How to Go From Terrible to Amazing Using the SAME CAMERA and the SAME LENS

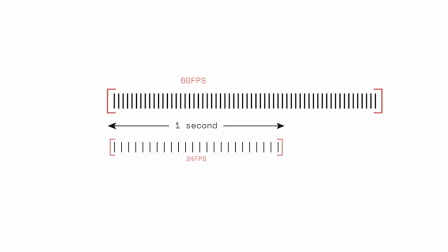If you shoot 60 frames per second, you can then slow that footage down in editing and it makes slow motion.
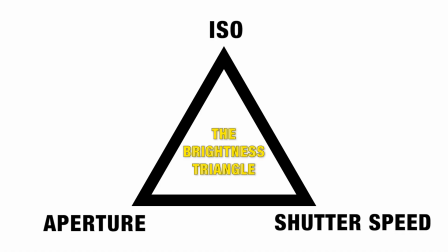The next thing we're going to talk about is ISO, aperture, and shutter speed. And these are all settings in your camera that affect how your final image will look. So to start off, we can see here that we have our ISO set at 12,800, which is way too high.
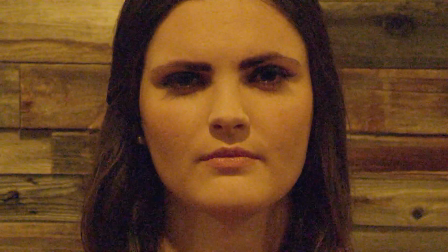And as you can see, the image is looking really grainy.
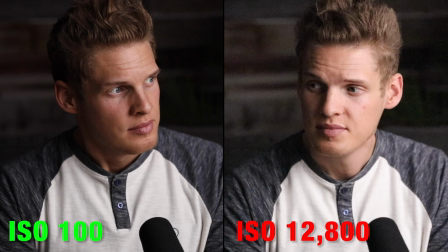So the first thing to know is you always want to keep your ISO as low as it can be so that you don't introduce grain or noise into your footage.
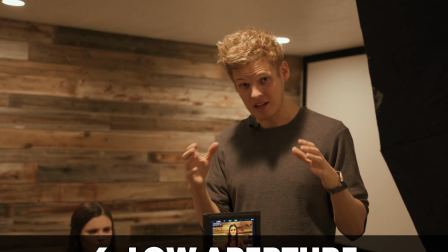Second thing is you want to make your aperture as low as it can be to create depth in the image.
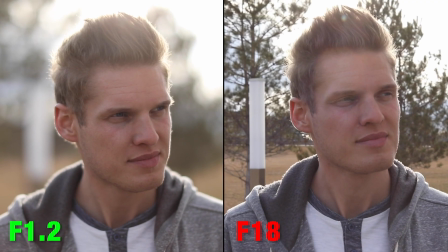Another thing to add with aperture is aperture shows how blurry your background is going to be in comparison to your subject.
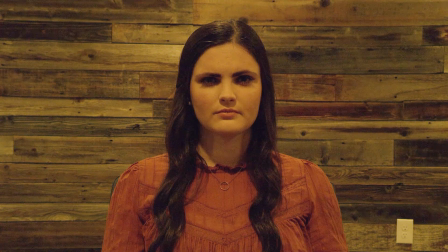So right now we see that we have a really high aperture and everything is in focus. Her face is in focus, the wall behind her is also in focus.
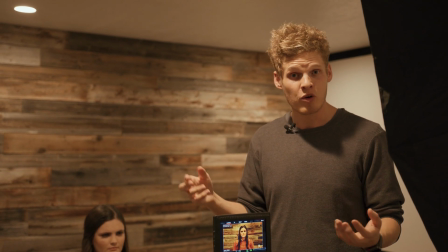But as we lower our aperture, we can start to see that the background becomes more blurry, which gives the image more depth, which makes it look more cinematic.
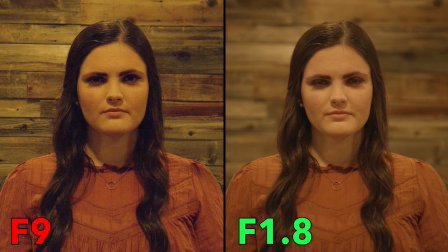So here you can see an example of what the image looks like with a high aperture of an f9 versus a low aperture of an f1.8.
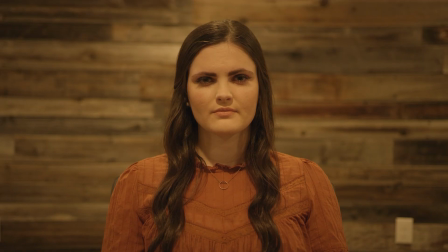So as you can see, the lower aperture makes your image look more cinematic because it creates more depth in the image and makes it look more like a Hollywood movie.
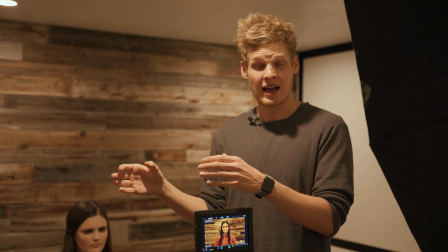And then the third thing is for shooting at 24 frames per second, ideally we'd want a 1/48 shutter speed.
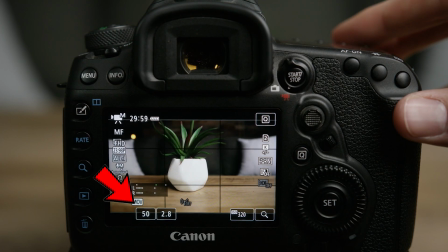Most cameras don't have that option, and the closest thing they have to it is 1/50 shutter speed, so that's what we're going to choose for these settings now.
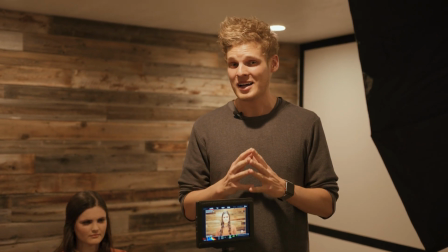Now the next thing I want to talk about is white balance.
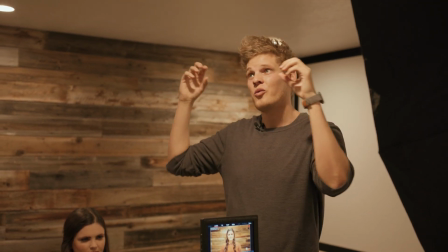As you can see here, we are being lit by these lights up here, which are a little bit more orange than the sun that's outside.
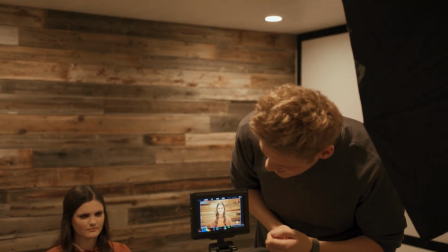So we did not set our white balance correctly, and as you can see, her face looks super orange in this image.
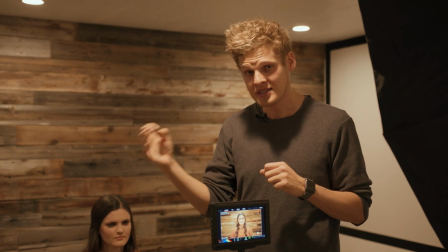It's not natural, it's not what we would see with her eyes. So we need to adjust our white balance to compensate for these orange lights up ahead.
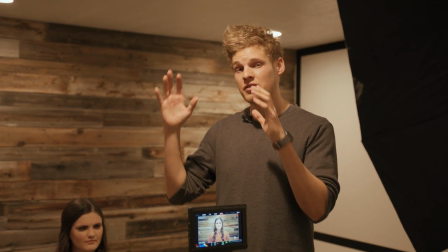So we're gonna go into our white balance, and usually the rule for white balance is if you're filming outdoors, you want your white balance to be around 5600 Kelvin.
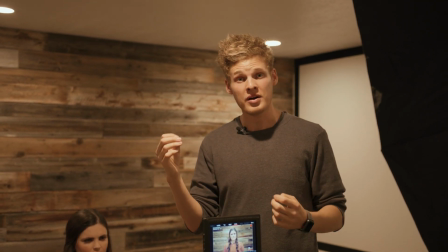But if you're filming indoors with these orange lights, you want your white balance to be anywhere from 3000 to 4000 Kelvin.
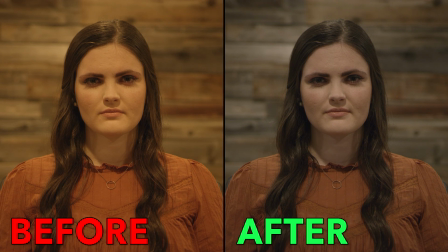So every time you're adjusting your white balance, you want to make sure that the image that you see on your screen is the same color temperature that you see with your eyes.
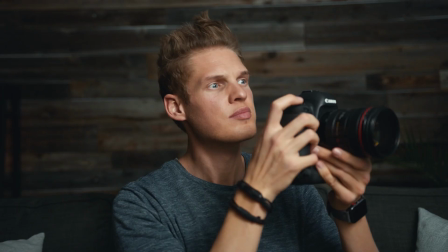If your image is more blue or more red than what you're seeing with your eyes, you want to change your white balance to match what you see with your eyes.
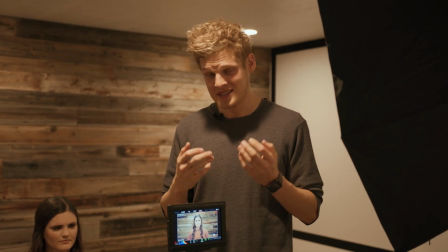So now that our white balance is adjusted correctly, you can see that the image is looking a lot better already.
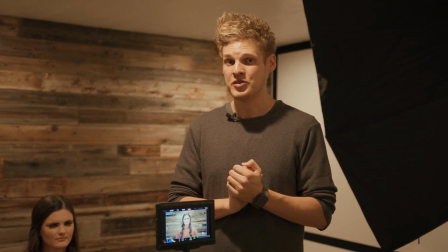But there's still a lot of things that we can do to make this image look more cinematic.
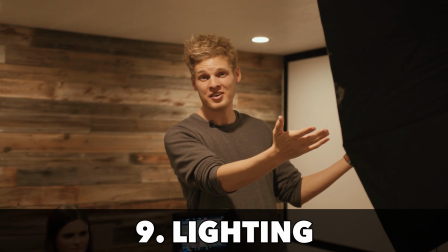And that's why we've brought in this big dome light here to add some more cinematic lighting to her face.
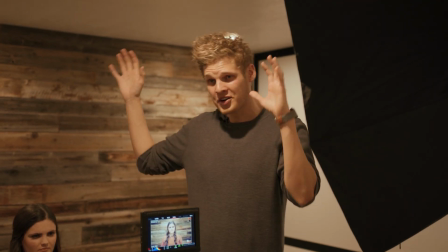So what we're gonna do is we're gonna actually turn off all the indoor lights,
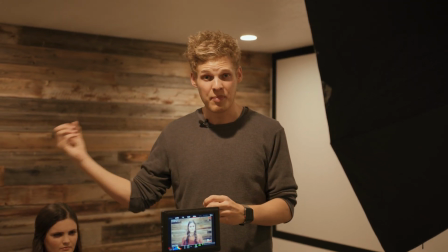and we're gonna use this big dome light and another hair light to backlight her to make it look really cinematic and beautiful.
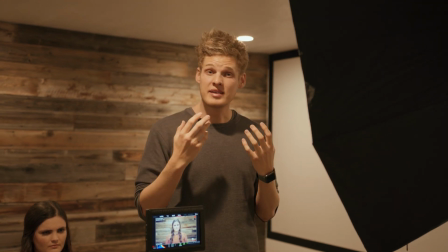And a lot of filmmakers wonder why you would use such a big dome light as this. And one of the secrets to getting beautiful cinematic lighting is to get soft lighting.
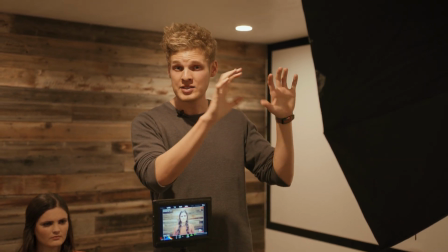Now, in order to get soft lighting, the secret to getting soft light is you want your light source to be as big as possible and as close to your subject as possible.
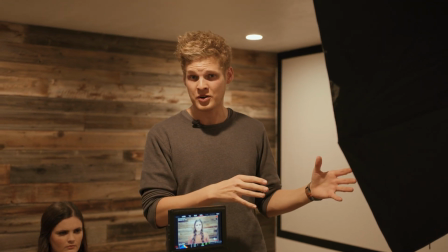Notice that I said big light source and not bright light source, because brightness has no effect on how hard or soft your lighting is.
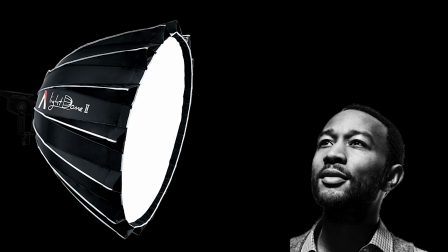So with this big dome light, this creates a big light source, and if we bring this as close to her face as possible,
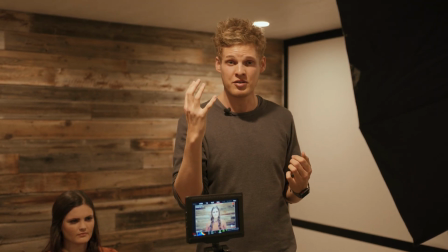it makes a lot of beautiful soft light wrap around her face, which makes it look more aesthetically pleasing to the eye.
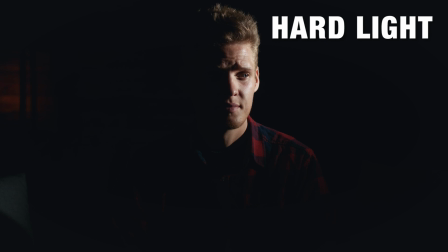Soft light always looks best hitting the front of the face. Hard light, on the other hand, looks best being backlit or backlighting someone.
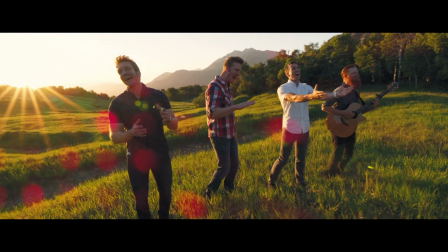That's why if you're shooting outdoors, you always want the sun to be behind your subject.
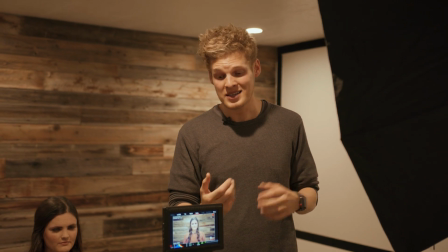So we're gonna get this dome light and we're gonna bring it as close to her face as possible without being in the shot to make it as soft as it can be.
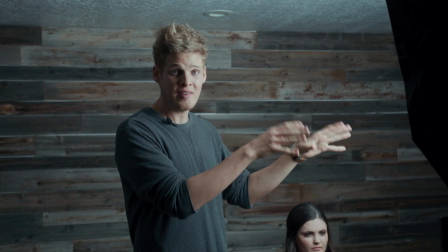So now we've turned off the lights in the room, we've turned on this dome light, but as you can see,
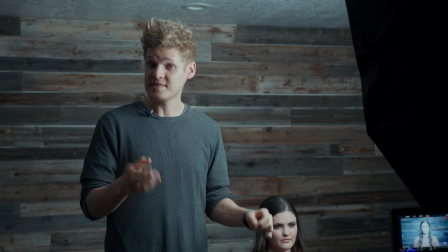the color temperature of this light is different from the color temperatures of the light in the room.
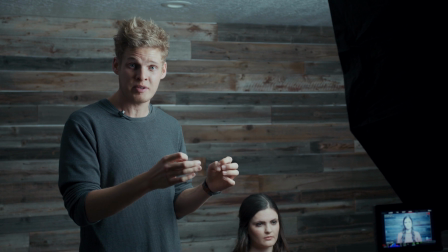So we now have to go back into our camera settings and adjust the color temperature to match the color temperature of this dome light.
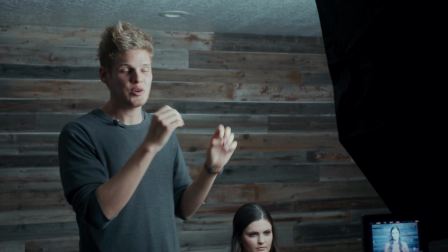This dome light has a daylight color temperature, so we're gonna adjust the color temperature back to 5600 Kelvin.
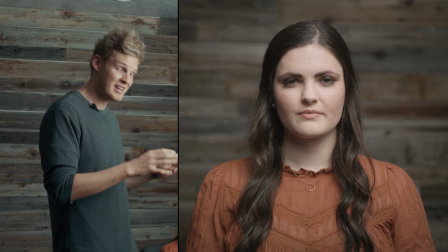So now we've adjusted our color temperature to 5600 Kelvin, and we can see that the image is now looking amazing.
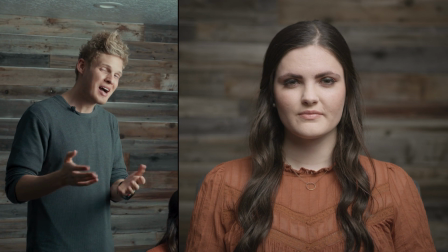This is a beautiful image. And there's still a couple things we can do to make it look even better.
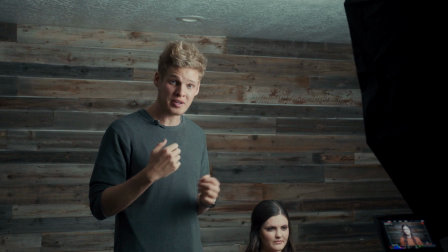So the first thing we're gonna do is we're gonna bring in a backlight.